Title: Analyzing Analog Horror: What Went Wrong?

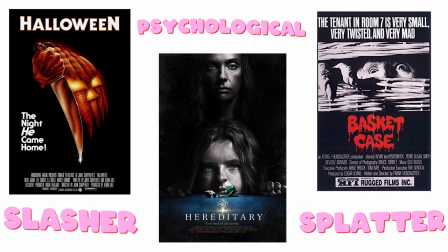(0:00)
The horror genre has a vast array of sub-genres, and one of the newest entries to the ever-growing list is analog horror.
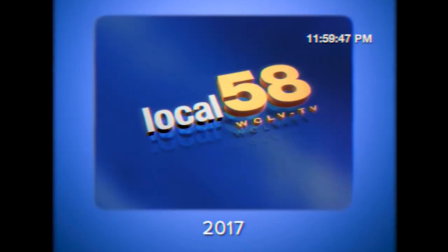(0:09)
I say this as if this is a brand new, fresh genre to hit the scene, but the truth is, traces of analog horror date back to 2016.
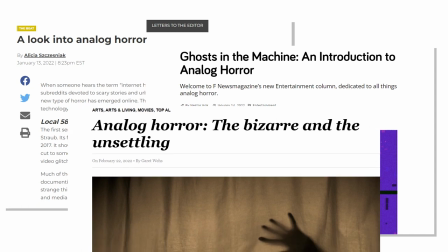(0:17)
However, with its recently garnered attention, it would not be too foolish to think that this was in fact a new thing.
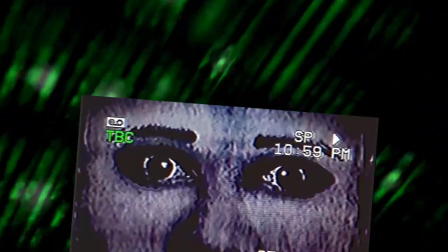(0:24)
Given how fast the internet tends to work, anything in the cultural zeitgeist could be assumed as being a recent development by public eyes,
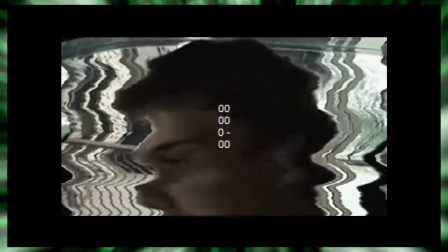(0:32)
while not necessarily being conscious of the years of foundation laid down beforehand.
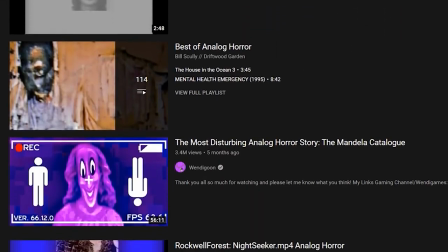(0:36)
Analog horror, now, is a widespread genre with a mass appeal, but it's easy to forget its humble roots.
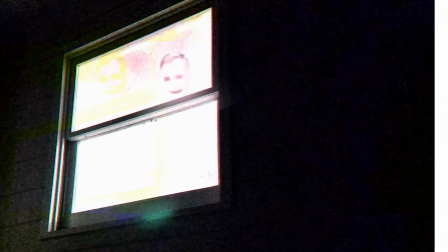(0:43)
Back when it didn't really have a label, back when it was more niche than anything, and back when there were only a handful of creators really shaping and pioneering the landscape.
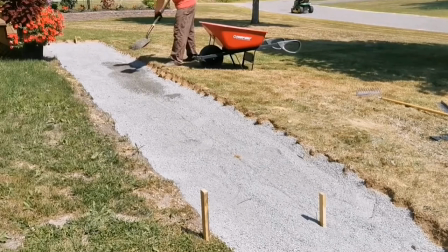(0:53)
Did these people know they were paving the path for others to follow, or did they just make what they wanted to make?
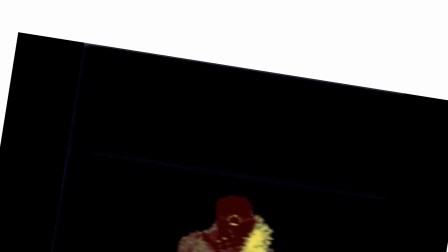(0:59)
The question, in retrospect, is ultimately null and void, as here we are in the present.
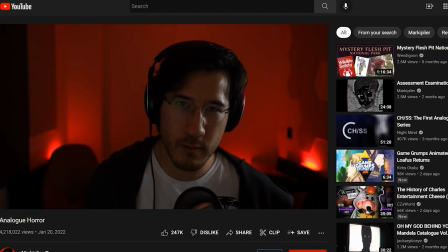(1:05)
Analog horror is a staple on the internet and presumably a staple in the horror genre as a whole, but only time will tell in that last one.
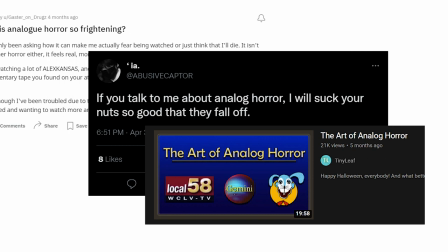(1:13)
And while this genre has accumulated praise from many alike. In the recent months, it has also almost equally been the target of jokes and criticisms, which is just a commonality for popular things on the internet. However, these persisted and remained prevalent,
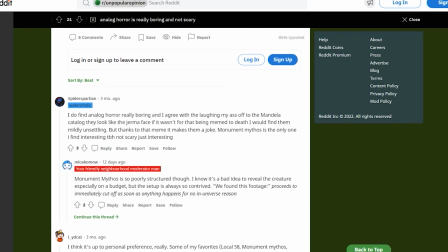(1:29)
so much so that legitimate discussions and debates throughout the internet were held on whether or not analog horror is good or bad,
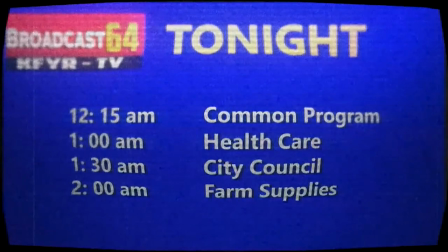(1:36)
a far cry from the discussion and praise analog horror was held to just two years prior.
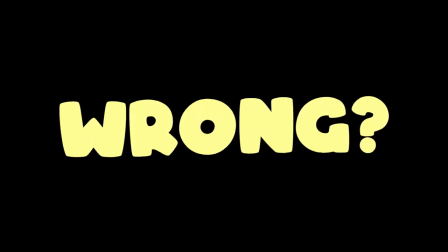(1:41)
So what went wrong? Well, it's a complicated question without a definitive answer that I'll try to explain.
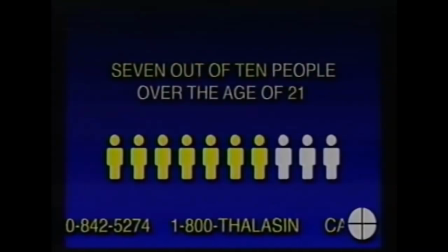(1:49)
But in order to do so, we gotta go over analog horror, as in what is it exactly?
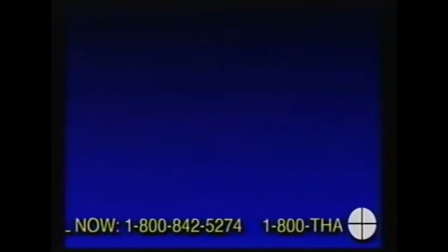(1:55)
How did it originate? What are some staples in the genre? It's rise to fame and its eventual decline.
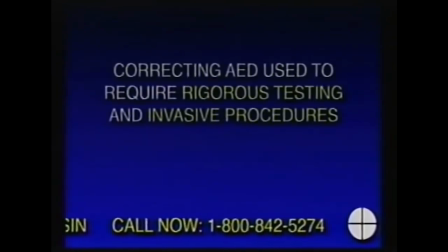(2:02)
So if you'll indulge me for just a bit, sit back, relax, and enjoy the video.
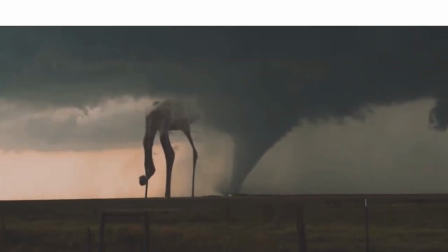(2:15)
So, what is analog horror? In layman's terms, it's basically scary shit with a VHS look.
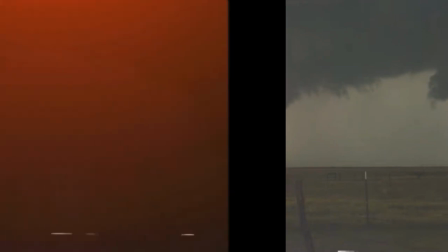(2:22)
And, well, that's not exactly wrong. The most consistent thing across this genre is the visual aesthetics.
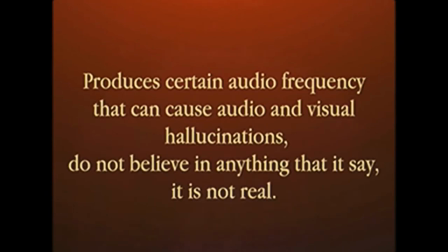(2:29)
Almost all of these videos have those washed out, under-saturated colors complete with fuzzy, staticky gunk found within VHS tapes. So is it purely an aesthetic choice? I mean, these kinds of visuals are also a popular choice in the vaporwave scene too.
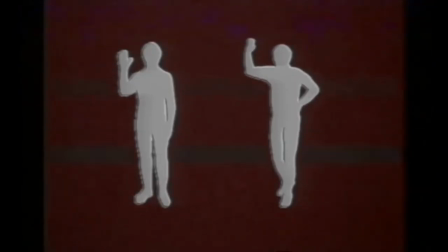(2:44)
Well, no. Because the visual style is serving a greater purpose within the medium and ultimately heightens the experience.
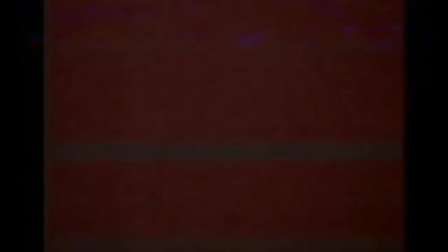(2:53)
It heightens the horror aspects. You see, one of the main staples of the genre is its unworldliness.
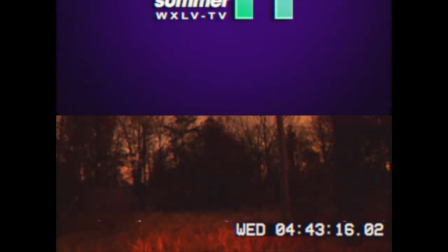(2:59)
The crux of these videos are presented through either found footage or ominous local television and radio broadcasts,
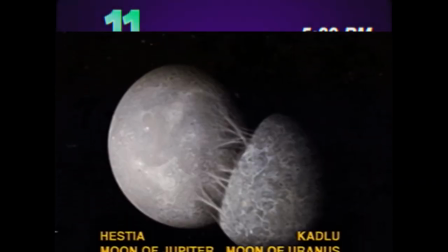(3:06)
both with the common goal of revealing a reality that is not ours. The vagueness of that last stipulation leaves room for the creator to do with what they see fit, whether that's leaning into the scary side or into the surreal side.
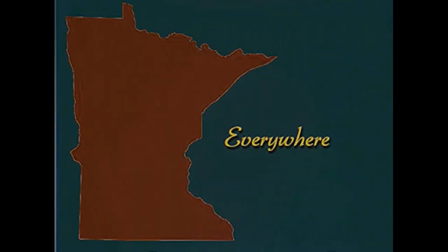(3:19)
It's dealer's choice. No matter what direction these take, in the end we are left with a picture of a warped and augmented reality that is very similar to our own, and this is where the VHS quality of it really starts to click.
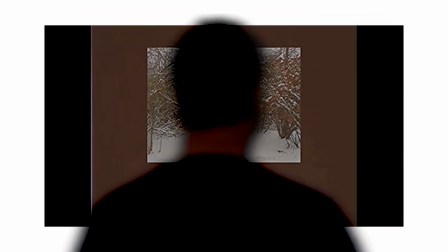(3:31)
Seeing these events transpire through grainy footage shifts the focal point to a first-person narrative in which we, the viewers, are now incorporated into the story.
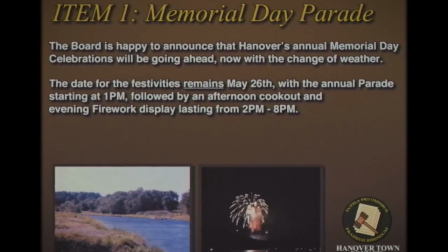(3:40)
This is further exemplified by the genre's lack of characters. It feels like, somehow, we got footage from another universe,
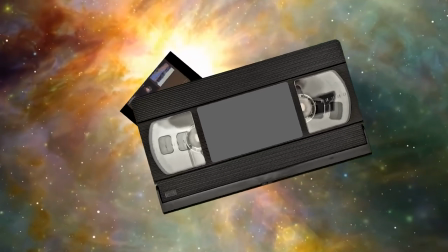(3:48)
and we are getting just a small glimpse into their happenings, however terrifying they may be.
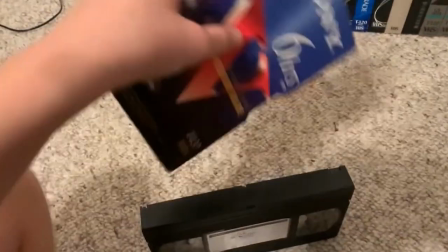(3:54)
The fact that this footage has been captured onto a VHS tape gives the whole scenario a bit of existentialism as well.
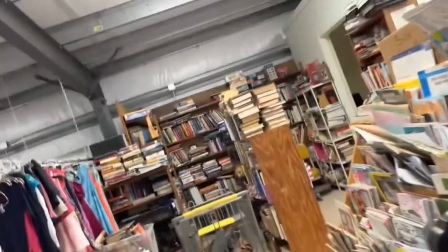(4:02)
I mean, go to any thrift store, you'll see piles of blank tapes there.